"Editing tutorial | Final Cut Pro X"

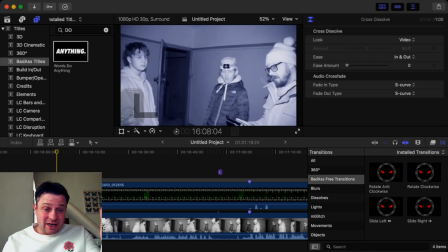This is something that when we were at the investigation, Carl did a deadcom session. He also screenshotted his footage. So I put in,
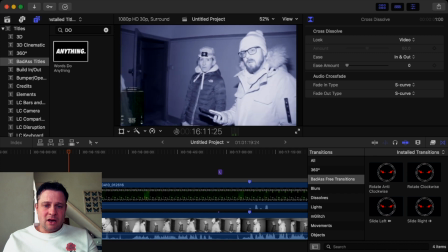if you can see in the bottom left hand corner, I've got his screenshot real time as
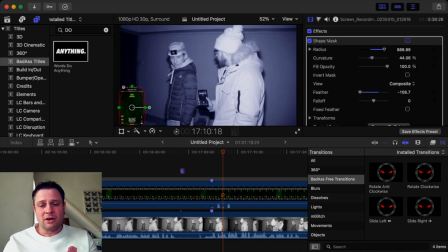it happens. So that's quite a nice little thing there.
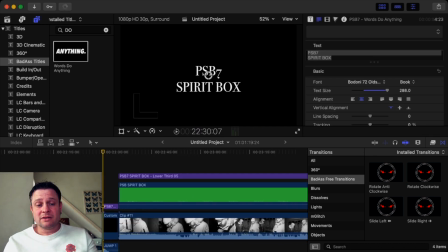And now this is the PSB 7. Right, here's a bit that's something that's happened.
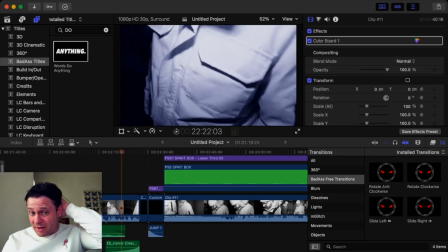Right, after this session, I put in some creepy music here because something happened.
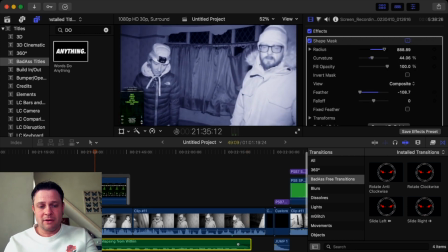So I put in some creepy music down the bottom here.
No, I haven't got an S-box yet.
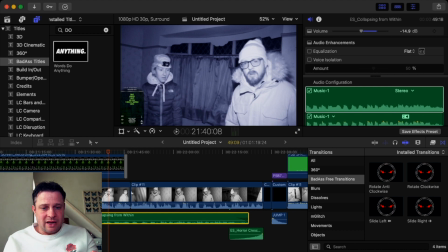Oh shit.
Because we're making a lot of noise and everything else like that, and something's just happened and stuff like that, I'll put in some music. Obviously we're not going to hear anything while we're babbling on, so fill in that space. I put in music, creepy music.
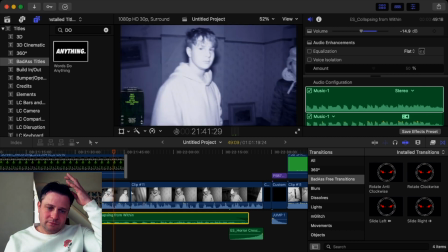What's the song? I don't know if the what's it's charged.
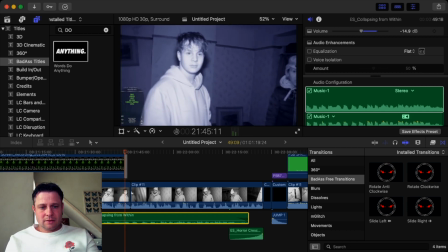I can try the spirit box. Shit.
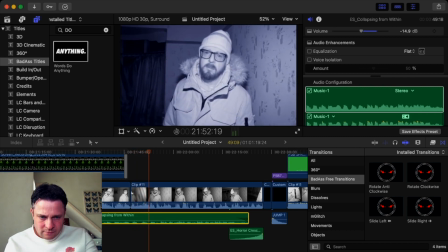Hey, you saw me? Yeah, I'm pulsing on my hand. Really?
I don't think it's loud enough.
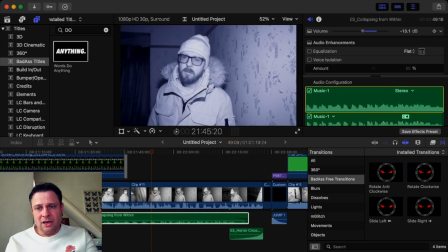I don't think that's loud enough, so I'm going to turn that up a tad to 12.
Shit.
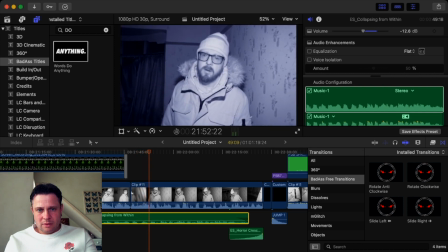Hey, you saw me? Yeah, I'm pulsing on my hand. Really? Yeah, pulsing. Pulsing?
So you can slightly hear it in the background, so it still gives it that.
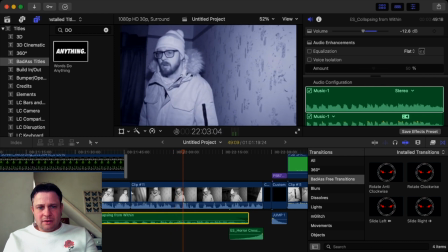Hey, it's happened again. Are you trying to warm him up?
Still gives it that eeriness.
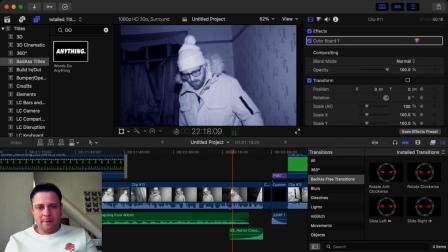What are you doing? Why are you touching him?
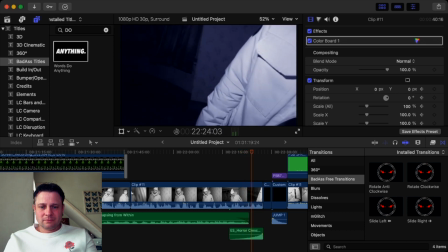Sent right one, love.
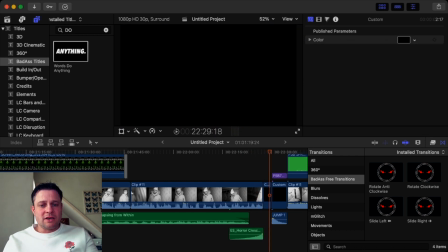So obviously we're about to do the PSB7 Spirit Box.
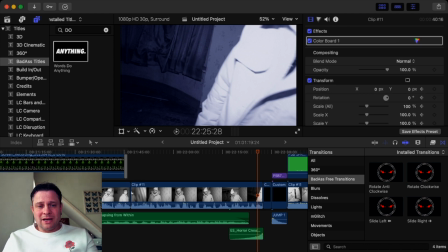I forgot to speak to the camera, so that is a big no-no when you're actually doing these things. Every time you do something on an investigation, you need to tell the camera. You need to tell your viewers what you're doing. I forgot to do it at this point, so I put in this thing where it ended,
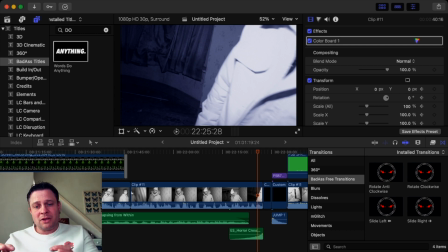so it went to a black screen, and then I put a jump thing and said exactly what we're doing, so have a look.
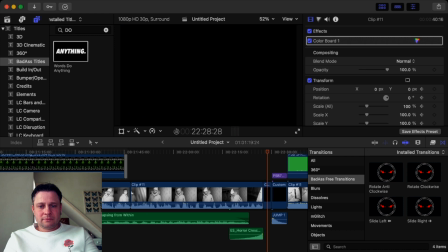So even though I did miss it, I still made it look a bit better than it was.
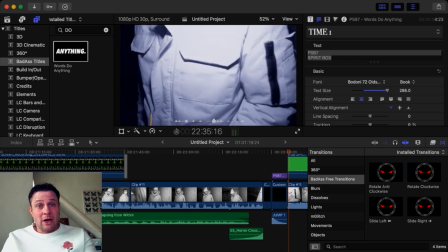And we go into the session.
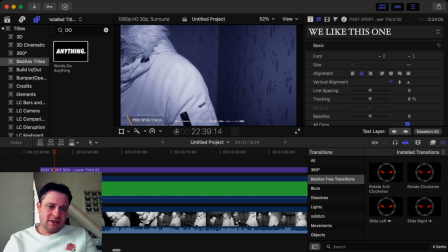So I've put this, the PSB7, which is here,
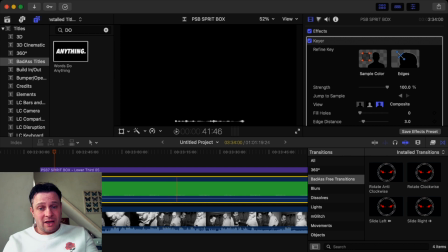on, and the Spirit Box green screen here, I've put as that's all that is.
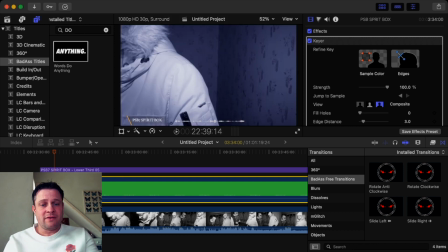Then we chroma key it, and we get this effect. All I've done so far is I haven't put any words in.
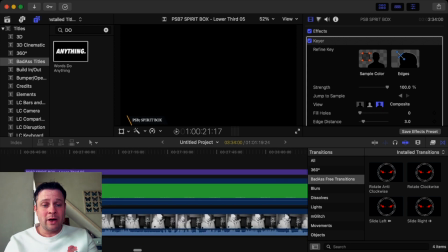I've just put this in where it should be.
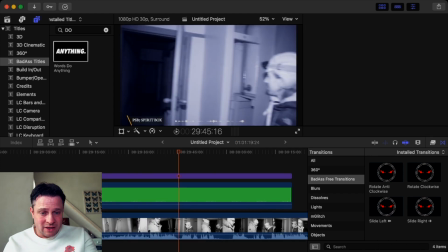So the whole time while this is going, but it looks like there's some quiet bits here, so we need to take them bits out.
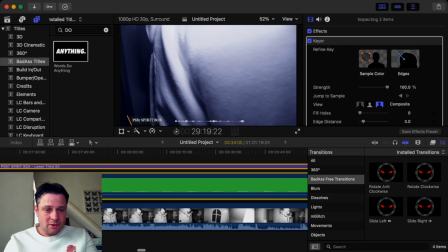So if we go to where it stops.
Can you stood near any of us?
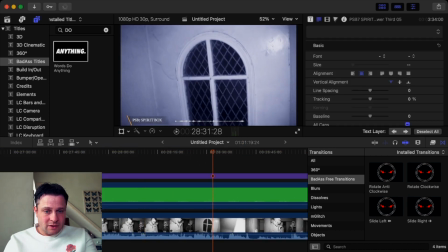And then. So right.
What's
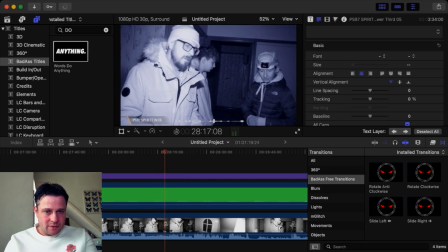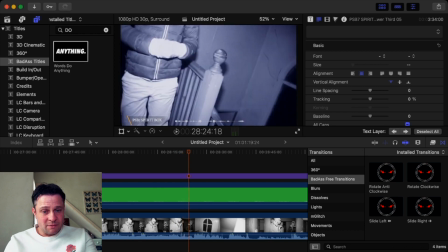What's up? You see this?
Right, so the Spirit Box is finished there, so we cut it there.
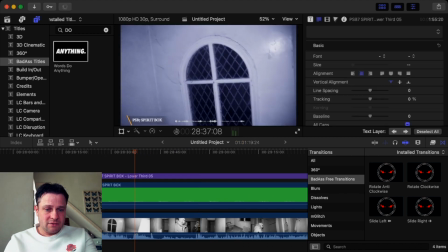We find out when it's...
Oh, fuck it. Try to get bulky.
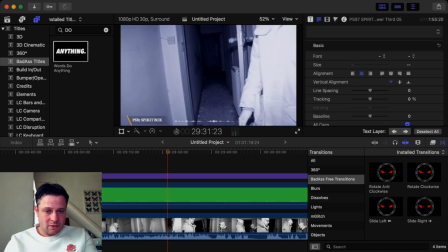Right, so I don't think it starts back Feel on. like proper. About another 10 minutes, and I've got 40 minutes.
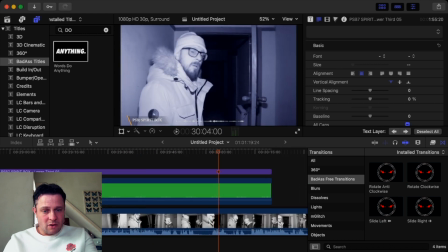Fucking hell, that was a big bang.
Right, so none of that is Spirit Box.